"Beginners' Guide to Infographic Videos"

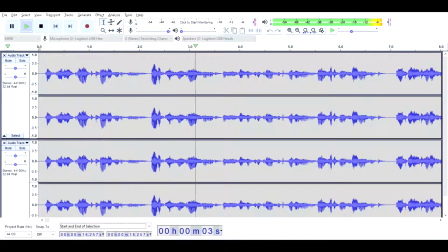0:04 A very bright classmate of mine asked me how I made a moving infographic video I used for an assignment.
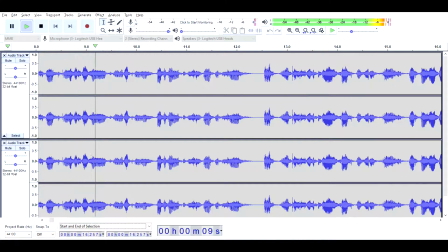0:11 I'll start by showing you the very beginning of my presentation and then show how I made it.
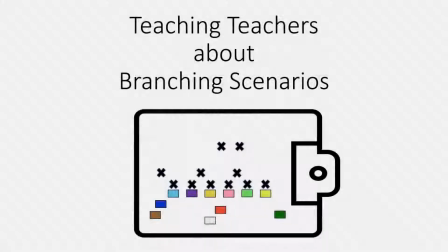0:16 If you don't want to watch the video, skip ahead 28 seconds from now.
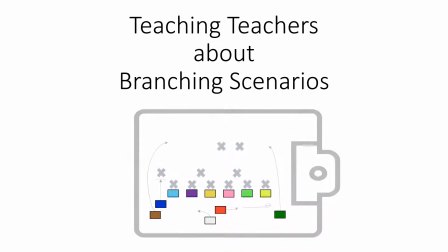0:20 This video presents a course plan to teach teachers about using branching scenarios for instruction.
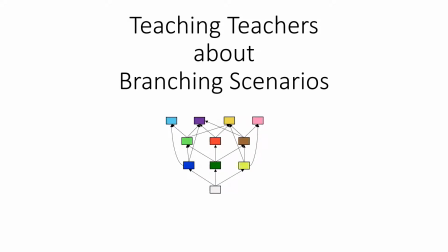0:27 But first, a short history lesson. Over 100 years ago, a boy juiced a skunk.
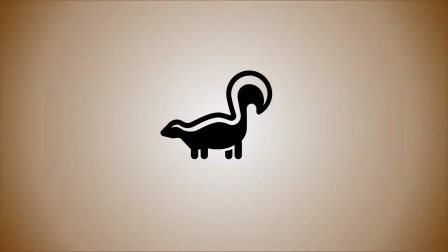0:33 Not the entire skunk, just the stink sack part of the skunk.
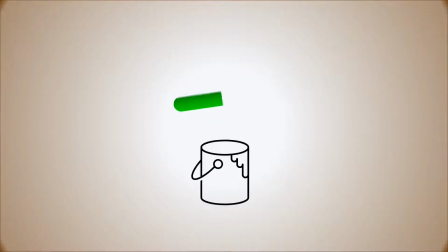0:38 Then he put the juice into an unattended paint can being used to refinish his high school's radiators.
I made 90% of this presentation in PowerPoint, but these features are common to other programs that have slides.
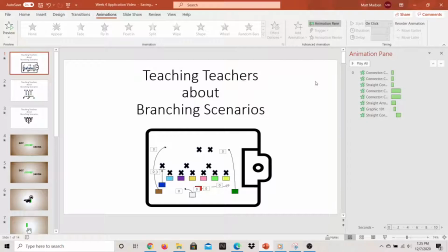0:55 Knowing I was going to take a detour with the Tyler story, I wanted to start by visually depicting a course plan in a branching scenario. This is the image I used for the plan. My hope was that even if you didn't know what a football play looks like, the clipboard would clue you in on the fact that it was a plan.
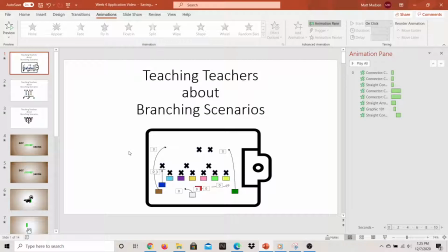1:12 A lot of the time, branching scenarios are plotted using rectangles as stand-ins for the scenario pages, so I started by having the team on offense represented by colorful rectangles instead of the usual circles. To insert a shape in PowerPoint, click on Insert at the top of the screen, Shapes, and whatever shape you want, in this case rectangles.
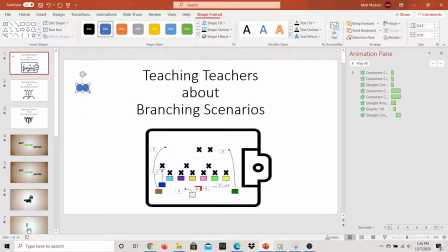1:32 I gave them all black outlines for uniformity, which you can do by selecting the shape you want to change, then clicking on Shape Format on the top of your screen, Shape Outline, and the black color. Filling in the rectangle is a similar process. Select the shape, Shape Format, but this time click Shape Fill.
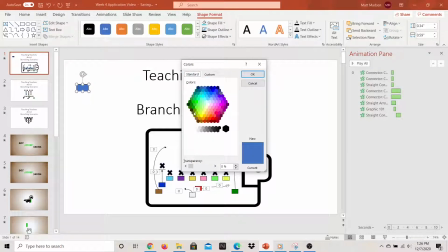1:50 For my rectangles, I used the More Fill colors and stuck to standard colors, but you can use custom colors too.
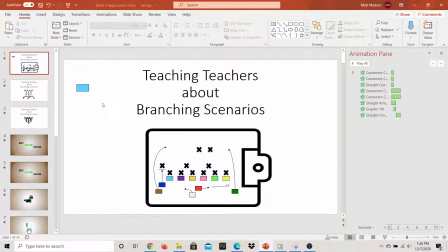1:57 If you're trying to stick to a color scheme, after clicking Color Fill, choose the eyedropper, go anywhere on the screen displaying the color you want to match, and click on it. Pretty cool, right? I kept the shapes the same size by selecting the first one I made and copying it. You can do this by typing Ctrl-C to copy and Ctrl-V to paste,
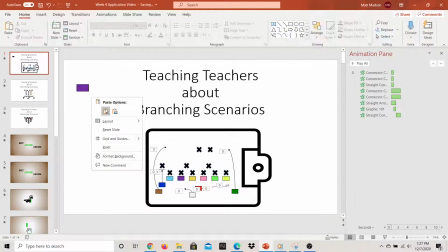2:17 or you can right-click on the shape and select Copy, and then right-click anywhere else on the screen and select Paste. You can drag your rectangles around to line them up. PowerPoint has these handy guides that help you match height, width, and spacing based on other objects on the screen. All of the arrows are standard shapes in PowerPoint.
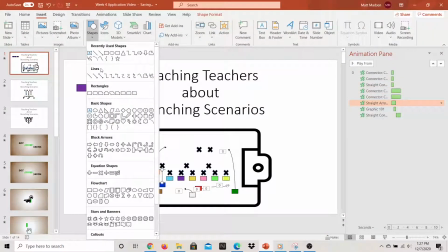2:35 They can link up to the sides and corners of rectangles or other objects, or you can anchor them anywhere by just clicking on a point on the screen.
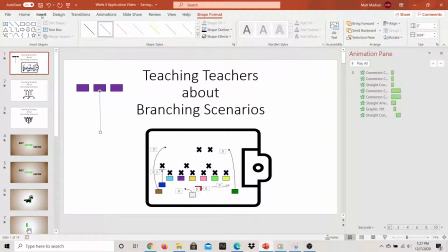2:42 Keep holding down after you click and move your cursor. Wherever you stop holding down, that's where the end point of the arrow will be. I finished the image off here with a big clipboard for the play to be presented on, a little football, and the opposite team.
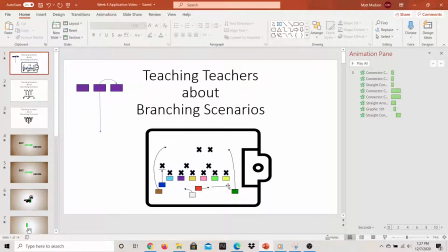2:56 All of these images are free icons from PowerPoint, but you can find something similar on the internet or make your own by combining other shapes. I found these by going to Insert, Picture, Stock Images, and Icons.
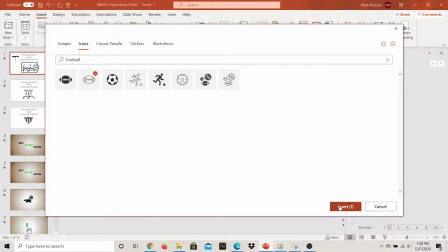3:08 Then you can search for whatever you're after. To add a little interest, I added wipe entrances for the arrows in the football.
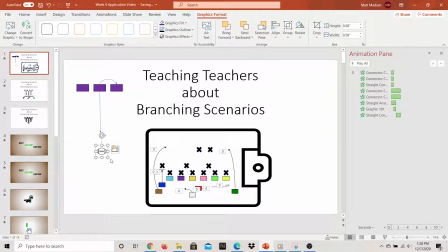3:15 An entrance is a type of animation that can be found by clicking Animations at the top of the screen.
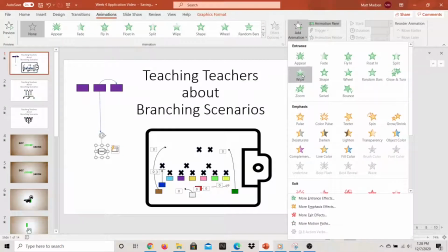3:21 With one or more object highlighted, click Add Animation. You can view, edit, arrange, and time your effects in the Animations pane.
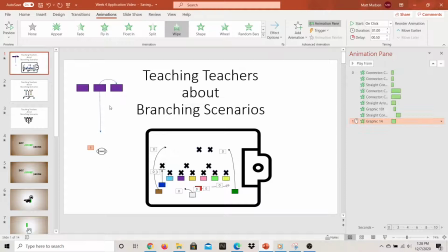3:30 So then I wanted the boxes to rearrange themselves into an order more reminiscent of a branching scenario.
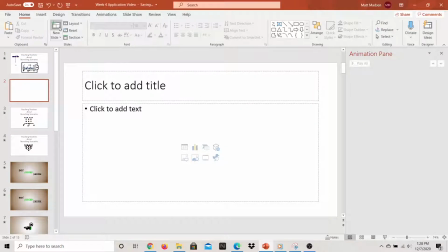3:36 I created a new slide by clicking on Home at the top of the screen and then New Slide. I deleted out the preset title and content text boxes, and then I pasted in my rectangle team from my first slide. I had to click and drag them into the positions that I thought would look good.
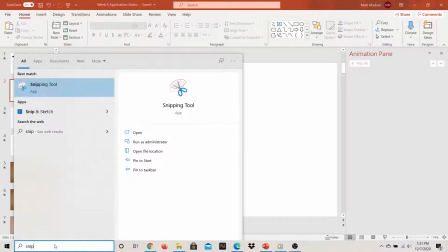3:53 When I had them all arranged, I used the snipping tool to take an image of them all lined up the way I wanted.
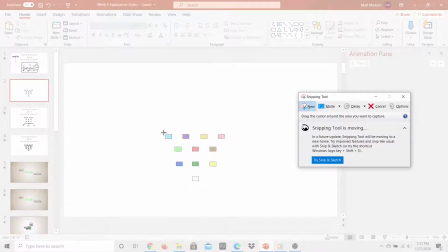3:59 You can do something similar with print screen or some other screen capturing tool.
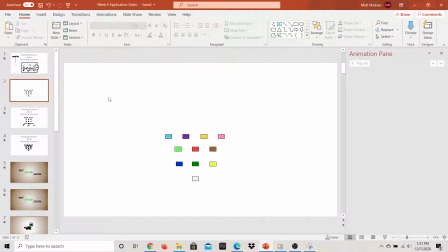4:04 So now what I've done is create the base for my third slide. Now I'm going to go back to the first slide and add another new slide.